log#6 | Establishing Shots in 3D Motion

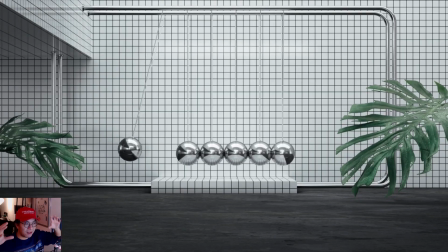4:07 They're all still, they're all showing what it is, what is the status quo.
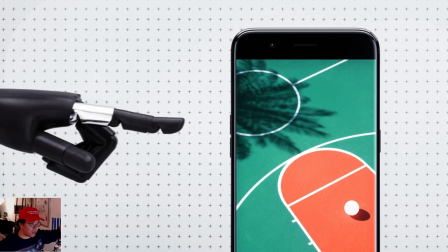4:12 And because of the camera, boom, things are starting to change. And then you can see here, boom, something unexpected happens.
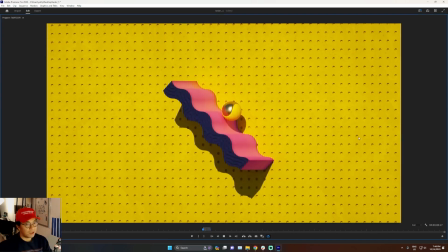4:19 And here, let me download a video here actually. So if I just show you this part, you'd think, wow, this is kind of interesting. Oh, whatever.
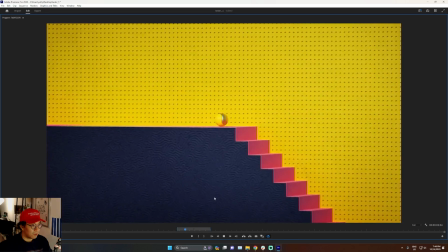4:29 But if you include the establishing shot here and then boom, and then suddenly it starts doing that, it adds a layer. It's like, oh, equilibrium, broken, unexpected, kind of interesting.
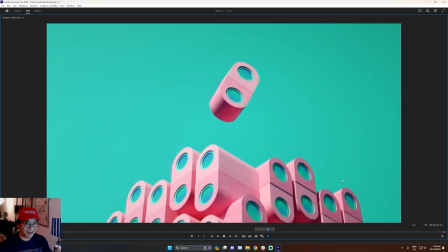4:45 Oh, it's kind of cool. Wow, a cool transition shot.
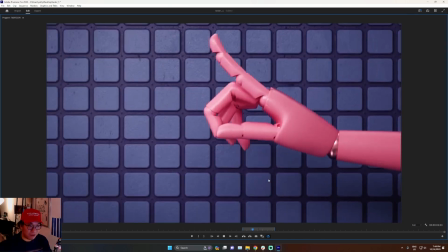4:48 But if you start it off with this building shot, and they're like, whoa, this building turned into some speakers, which then
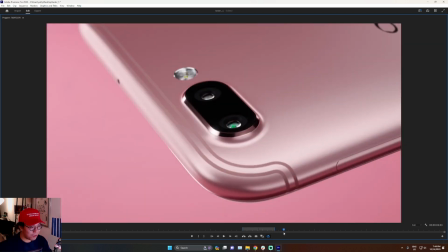4:59 turns into the phone. Isn't that fucking cool? Do I really have to go back to the icons? I've talked enough about the fucking icons.
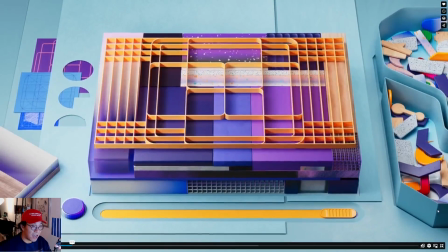5:07 So this icons, the video is a great example where there's an established status quo, and then they start changing things.
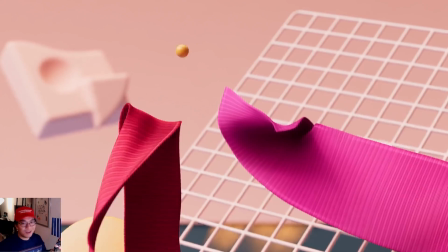5:14 Here's the paper, and they start, I used this example last time here, and it starts color picking,
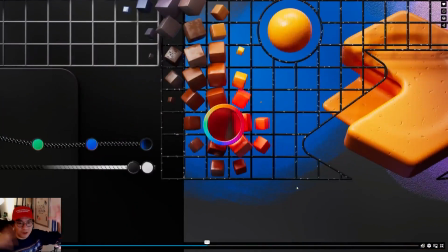5:20 and it's so like, whoa, it's so cool, and it's transforming the world and all that stuff. This product is gonna do something different. And that's why it's starting to change the design language of the video. That's all I wanted to talk about. All right, I just needed to get that off my chest because honestly, I've been thinking about it for so long, like this entire week, and I really needed to just express it and get it out of my fucking head. So, yeah, I don't know why I'm so fucking angry today.
Can you please forgive all the jealousy I have?
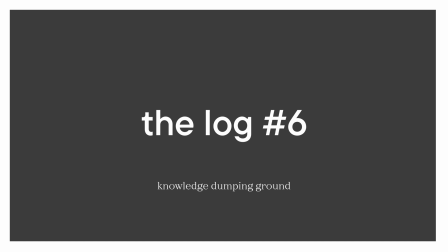5:47 This time I'm finding peace in my sorrow that I keep. And all I have is silence in your absence and release. Hey.